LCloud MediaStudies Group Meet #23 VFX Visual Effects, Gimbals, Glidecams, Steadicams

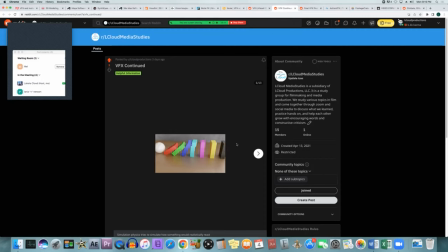978s
I saw this when I was watching a behind-the-scenes thing on The Hobbit. I think it was the second one when they were in the throne room of the dwarves with all the gold. So they tried to make sure that the gold coins would react realistically using simulation physics.
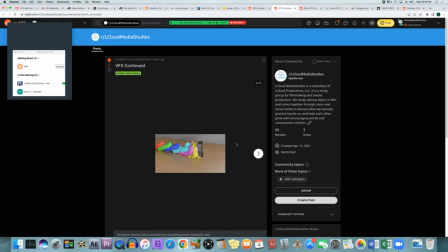998s
They had all the math right, or so they claimed. and said, you know, they, this is how the gold would react. Peter Jackson told them that it seemed like it was falling too smoothly. It was falling too fast. It seemed more liquid than it should.
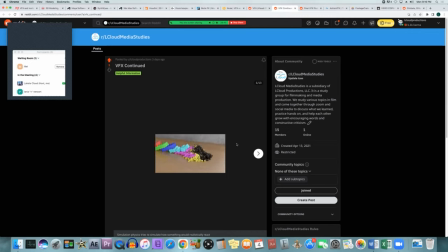1013s
And so they actually had real gold coins for the movie to like sprinkle on top of the other ones to make it look real. And they basically grabbed them all up and used it and saw that, oh never mind the simulation is off for whatever reason it it doesn't react that
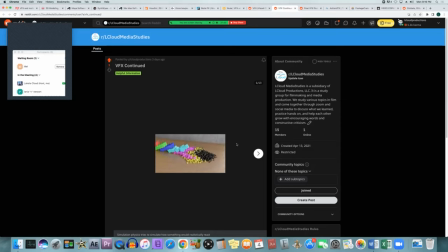1030s
liquidy that it doesn't fall that smoothly it it stops it doesn't keep going down like a like it's sliding down a slip and slide it it stops on each other because they're gold coins so they react a little differently and so then they adjusted it but usually with
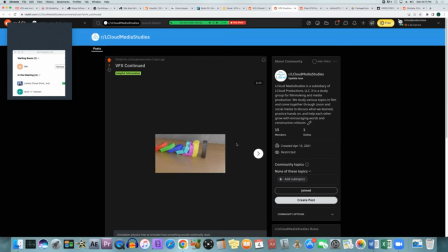1046s
simulation physics you can get really close if not perfect to what it would do in real life you just have to make sure that your math is right and you have to take into account all these different things like maybe they didn't take into account how heavy gold coins are or how a gold coin reacts to another gold
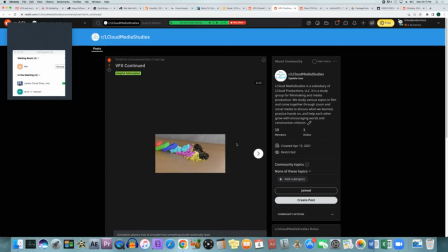1062s
coin when it's sliding across it maybe that's different than if it was gliding across silver or another metal you never know so those types of things you have to take into account and that's why simulation physics and cgi is so difficult and so complex and a separate thing entirely
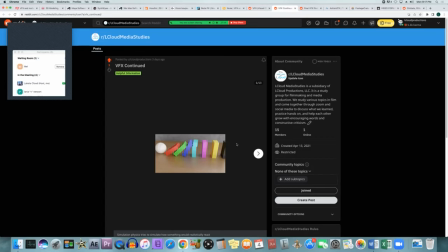1080s
but without it things just wouldn't look or feel real whenever we see them move
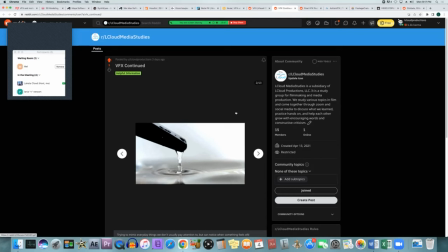1087s
you see this water go in you know you're going to see is it realistic looking is it not if they don't have it react real realistically if they don't have that pond that little ripple go in the right spot in the right way like how it would in real life we're not going to really know what's wrong with it but we're going to know something is wrong and
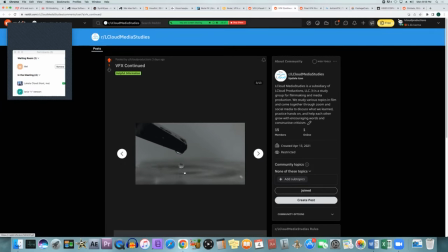1108s
sometimes water might stay on top of the other water so you know like different reasons for different things um which they have to do a bunch of tests for and figure out what's the best way to show this certain thing happening to make it look real and feel real then
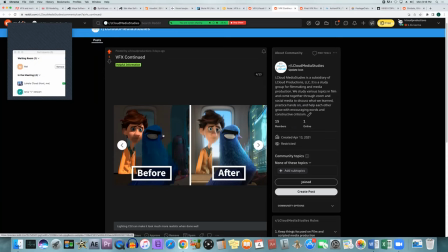1128s
you have lighting lighting effects for cgi which if you didn't light them in the proper way this is why that uv ball is is used but if you're doing an animation you just have to know where the light's coming from because if you didn't you didn't adjust the lighting at all it's just
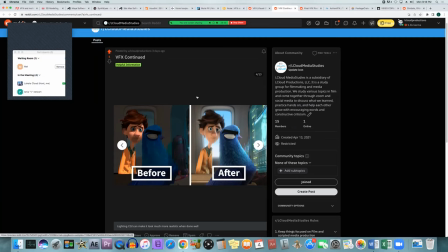1144s
going to look very dull and plain and look kind of like clay or plastic whereas if you add that lighting lighting is really what makes it look realistic makes it look more like skin makes it look more like they're outside or they're in front of a computer screen like in this instance and
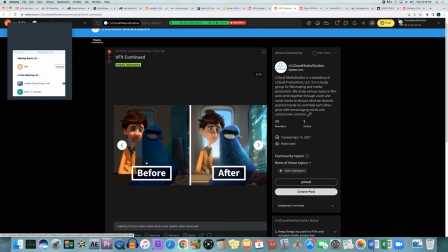1161s
uh it just affects the entire image so before you have nothing you just have like this you have where the light's coming from you can see it on the kid You can see there's some light coming from over towards the right of screen, but it just doesn't look the same as,
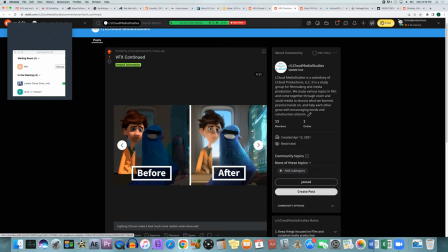1177s
it just doesn't look as real as when they add in the light effects and adjust it to make it look more realistic as if he were actually there.
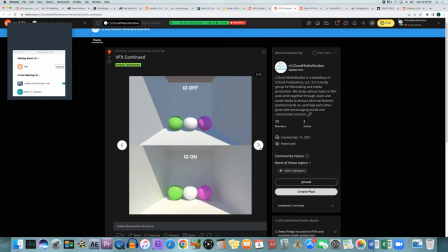With global illumination on and off, you can see they look a lot more fake on the top and they look a lot more realistic on the bottom.